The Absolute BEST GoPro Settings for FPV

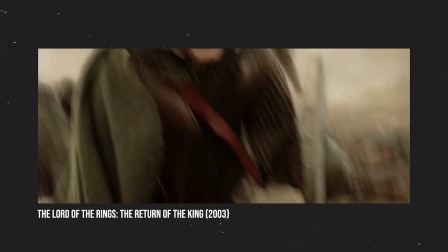One exception to this would be during extremely quick action scenes, where at 24 frames per second,
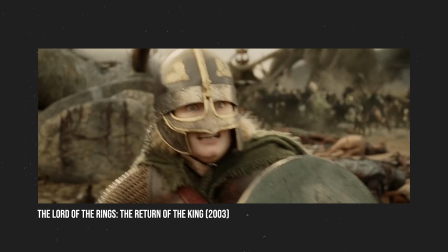things can seem too blurry and it starts to become difficult to keep track of what's going on.
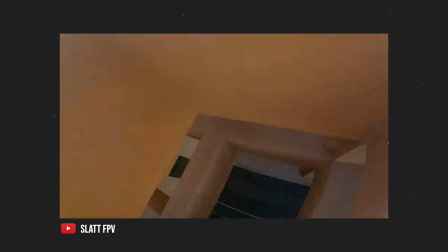Now, due to how quickly FPV drones can fly, I would say that they sometimes fall under this category as well, which is why the most common frame rate that I see most people flying at is 30 frames per second. This isn't to say that it's impossible to fly at 24 frames per second, but if you do any quick movements or there are vibrations in your drone, they'll be much more obvious and will result in a blurry image. 30 fps gives a little bit more room for error and is easier to follow. Pro tip, if you ever want to see what frame rate someone's YouTube video is filmed at, it's actually really simple.
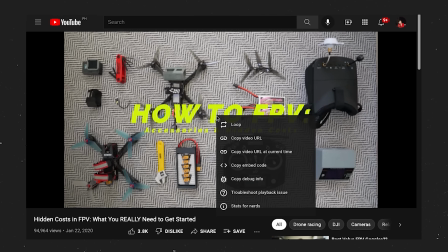All you have to do is right click on the video and then click on stats for nerds.
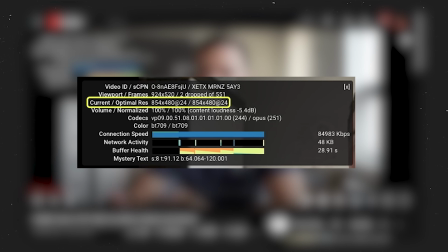Then on the third line down, they give you the full resolution and the frame rate. I use this all the time, and I think this trick is pretty useful.
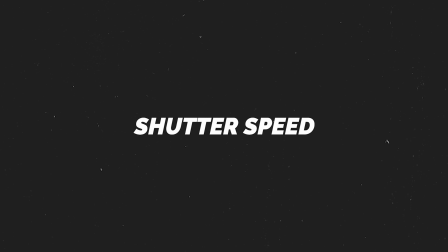Next, we have shutter speed. And the shutter speed works directly with your frame rate, and it determines how long your camera takes to capture each frame of your video. This influences two things, how much light is able to enter the camera, and how much motion blur you might see in your image.
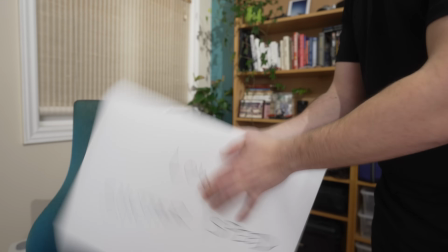A low or slow shutter speed will let in more light, but it also will struggle to keep up with any movement, so it might result in some motion blur.
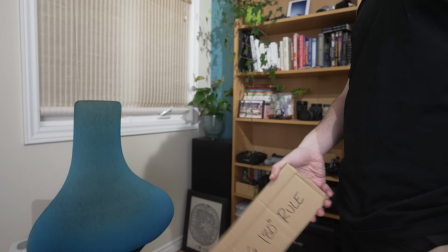A higher shutter speed will capture each frame more quickly and will create less motion blur, but will also let in less light. Now our eyes actually prefer a little bit of motion blur, because although it's not something we actively think about, it is more similar to what we see in real life. And you can test this really easily by waving your hand in front of your face. Now, if you're in public, you might look crazy, but you should try it. If you wave your hand slowly, it's really easy to keep up with the movement. But the faster you wave it, the harder it is to keep up and the more blur your hand gets. We often try to recreate this effect in our cameras. And to do this, we usually want to make sure that our frame rate and shutter speed are working together and are following what is called the 180 rule.
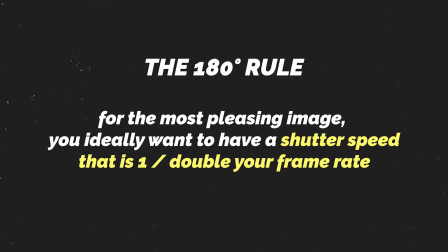The 180 degree rule states that for the most pleasing image, you ideally want to have a shutter speed that is 1 over double your frame rate in order for the two elements to complement each other well and create natural looking motion blur.
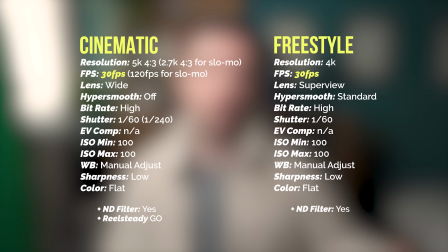If we look back at my presets, you can see that whenever I shoot at 30 frames per second, the shutter is set to 1 over 60, while whenever I shoot at 60 frames per second, the shutter is set to 1 over 120.
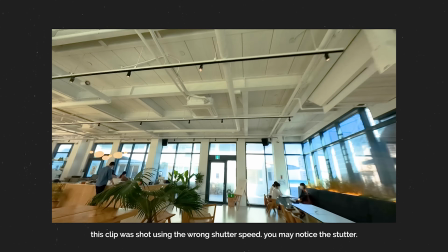If the shutter is set too high or too low, the movement in the image can start to look a little bit choppy and weird and the motion blur seems less natural. Now, by default, your GoPro will have the shutter speed set to auto. It doesn't really care that much about having perfect motion blur and prioritizes making sure that your image is always properly exposed by controlling the amount of light that enters the camera. And it does this by increasing the shutter speed as necessary. This can be very helpful and convenient, but in that case, you will sometimes miss out on having that pleasing motion blur.
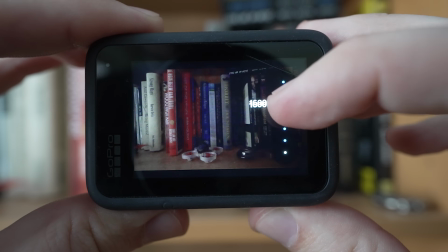Finally, there is ISO, and this one is pretty simple. Your ISO will essentially give you a digital boost of exposure or brightness to your image.
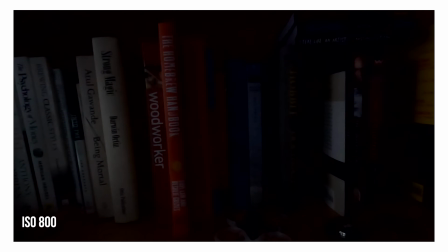Especially if you're locking your shutter speed in place, if you're shooting in a very dark location, you can raise your ISO and it will add brightness back into your video.
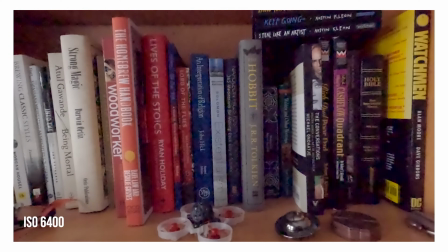However, there's a catch, and the more you raise your ISO, the more of this digital grain will also be added to your video, steadily lowering its quality. Therefore, it's okay to raise your ISO as needed because you want to be able to see what you're shooting,
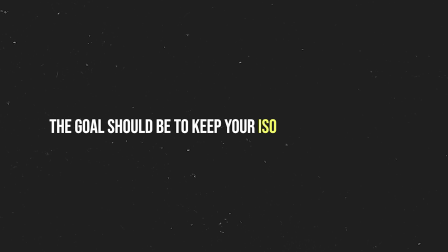but the goal should always be to keep your ISO as low as possible. Okay, so I hope that made sense and I hope that it was easy enough to follow, but now the part that you actually came for. How can you apply all these things to get the best possible settings, and how do they influence the choices that I made on mine.